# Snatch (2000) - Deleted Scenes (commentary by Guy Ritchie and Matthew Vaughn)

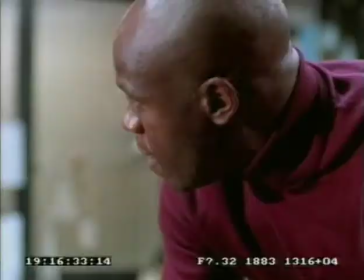7:35 i'm quite happy with it as a scene but uh yeah it just wasn't telling us much wasn't it wasn't telling us enough
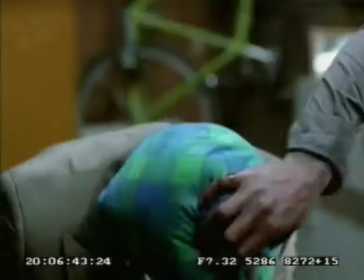7:42 to warrant it well the scene started off with the thing in the case the stone in the case and ended yeah in the case so we just thought fuck let's just
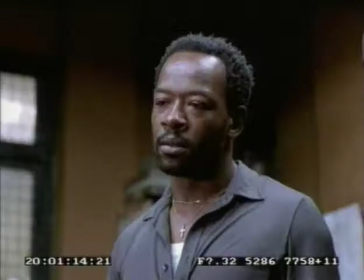7:50 get rid of it yeah just didn't serve much of a purpose well beneath is very good in it I
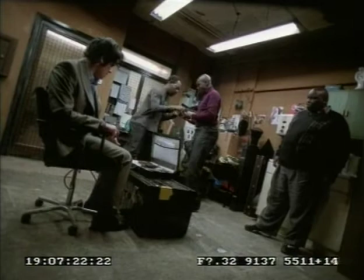7:58 mean do fuck all in it yeah it was a case form I think I'd be saying he was very good in it was you're gonna say his acting genius is not gonna happen when
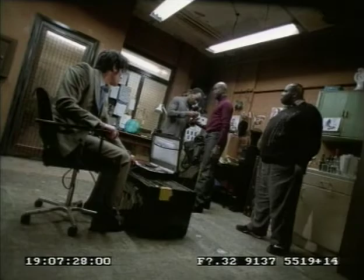8:06 he falls and delivers that oh yeah I mean He didn't mind throwing himself on the floor, man.
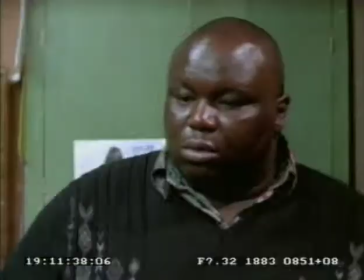8:15 I'll be a bunch of good chips and light down the floor. It's up my own belly.
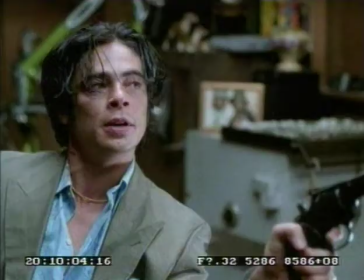8:20 Light down the floor.
I love the way the lad sort of move like that.
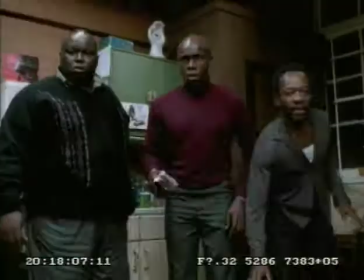8:26 Fat boy, light down on the floor. Light down on the floor!
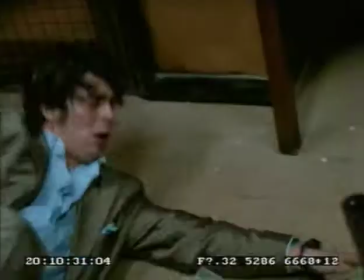8:34 Excuse my silence, but I haven't seen this scene in so long. I'm watching it for myself.
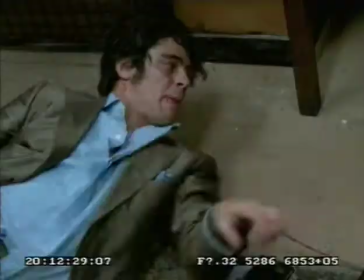8:40 It's a very tricky scene to edit and get the timing right on this one. I spent fucking hours working on it, and then at the end of the day...
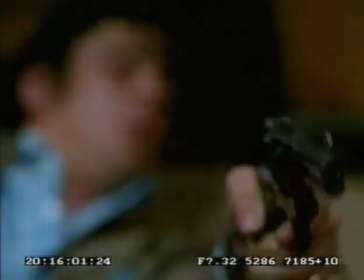8:48 I'm not in the film. Yeah.
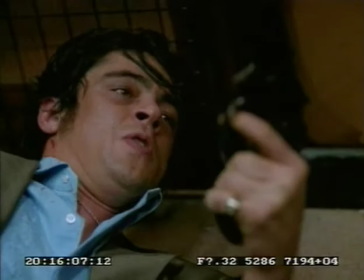8:52 Sticky fucking washing. Whoops.